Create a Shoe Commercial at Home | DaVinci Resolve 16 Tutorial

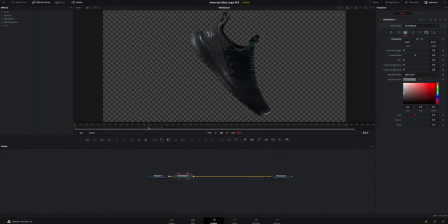7:14 So after I had everything keyed out, I didn't have to keyframe anything. you can see I have a little bit of the wire up here at the top so the
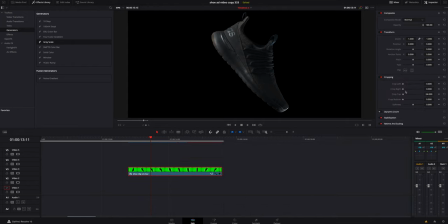7:21 quickest way to do that without having to mask anything is I went to the crop and I just messed with the top a little bit just brought it down just a little bit to cover that up right there because I knew the shoe wasn't moving no one was really going to notice
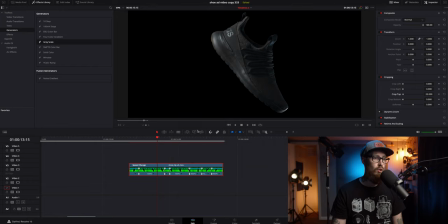7:36 that little bit right there I then right clicked on it went to retime controls and I went through and I added speed ramps I'm not going to dive in the speed ramps if you guys want to know more about that I will put a link in the description below to another video I did
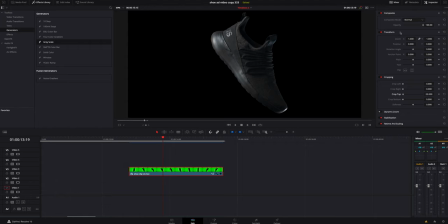7:50 watch that one over then I jumped over here in the transform in the edit tab and I wound up just messing with the zoom making a little smaller rotating it and really just key framing and going to town and just making it look different
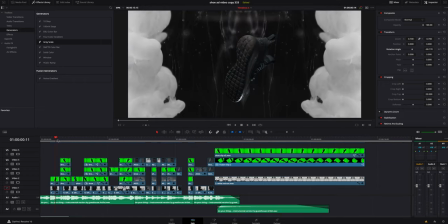8:05 as it was rotating and spinning if we jump back to the timeline you can see on some of these shots I actually tripled the shoe and all I did was click it,
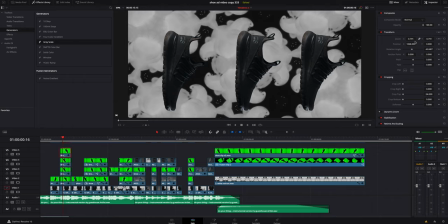8:14 hold option on a Mac and lift it up. And I just brought in another shoe. And over here in the inspector, you can move it around however much you want. I don't need four, that's a bit much. So we'll get rid of you. Same thing, some of these shots, I just rotated it differently.
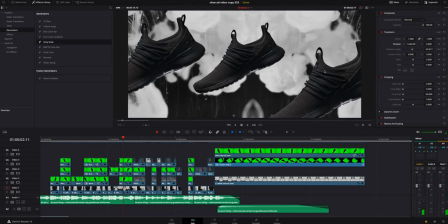8:31 On here, I messed with the aspect ratio just by making it bigger, zooming it in and out, really just playing with it to the music.
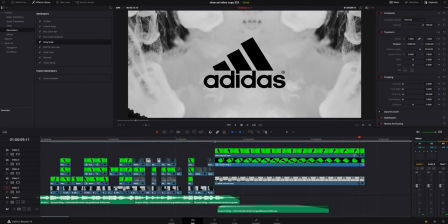8:39 The last shot, which is probably my favorite as the shoes flying by and reveals the adidas logo is actually a lot simpler than you think it is so
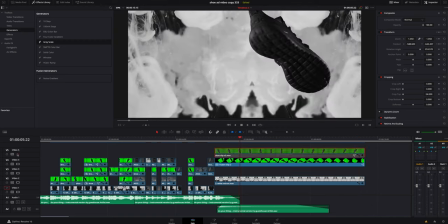8:48 i have two shoes obviously here one is stacked on top of the other and then all i did was grab it and i just moved
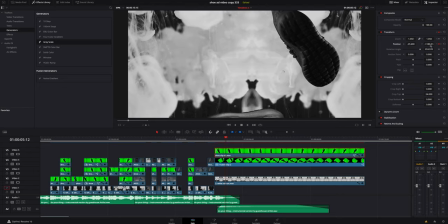8:56 it in position where i thought looked good so it kind of looked like they were both being thrown and one was ahead of
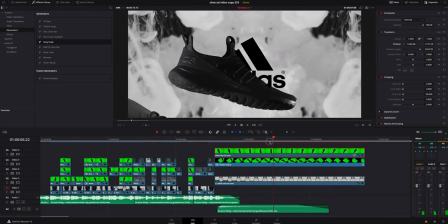9:03 the other just rotating out and i just i think i inverted one or something just to make it not look like it's the same.
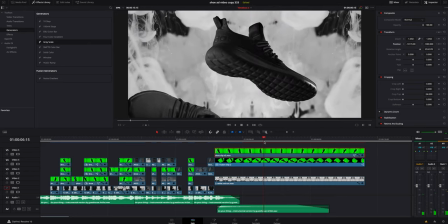9:10 If you actually pay attention, these are both the same shoe, which I think is the right shoe. So it really doesn't matter. I wasn't going to put up another shoe and rotate it in front of the green screen for a five second piece.
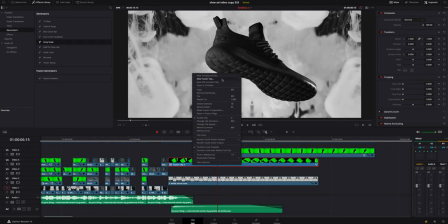9:23 And I actually wound up right clicking on it and going to a new Fusion clip. So it was keeping all that information, everything inside of it.
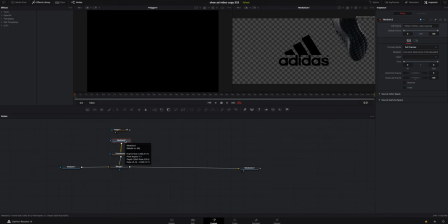9:31 So it's making it like it was a new clip. I then loaded it inside Fusion to create the mask. All I did was bring in the image. I connected it to a transform node, then connected it to a merge node to my tree. I then added a polygon to the image and I went through and I keyframed the mask
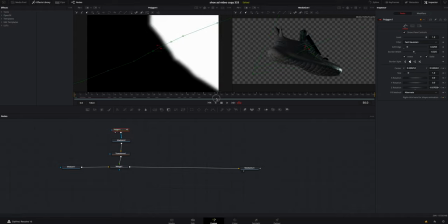9:48 basically just to follow around the shoe and just softened it up.
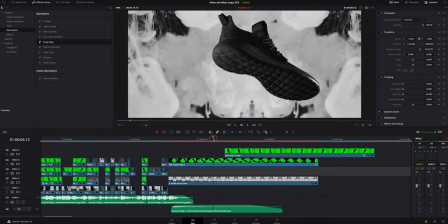9:54 If you actually hop back into the edit page, you can see at times it's not the cleanest mask.
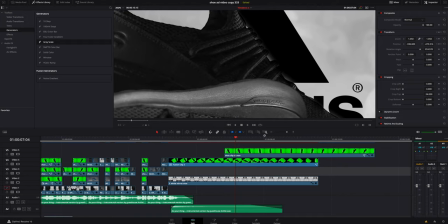10:01 If we zoom like way in there, you can see it's kind of bleeding in on it would it have looked okay to just have that logo pop
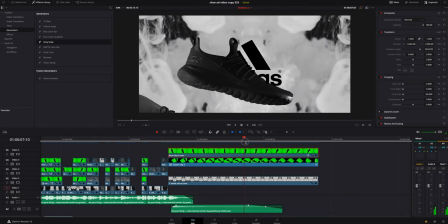10:08 up on the screen or been on top sure it would look fine but i think it just adds a little extra something when that shoe's flying
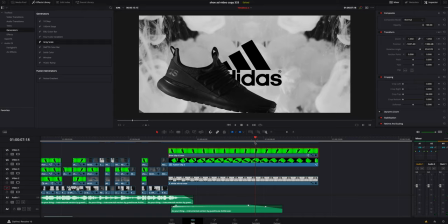10:15 and then the logo is revealed it kind of catches you off guard like oh there's the logo that's kind of cool there you go guys that's how i created this shoe commercial at home i had a lot of fun i learned a lot that's all what it really comes down to is just experimenting and figuring it out if you guys are interested on some of the techniques that i did not dive into too much they will be in the description below a lot of these videos i dive into way more detail on some of these effects if you guys are new here give me a thumbs up drop a comment below say hey what's going on how's your mom how are you doing subscribe if you haven't already and ring the bell so you don't miss any of my new videos you guys are amazing i'm the Iron Giant. I'll catch you next time. Peace.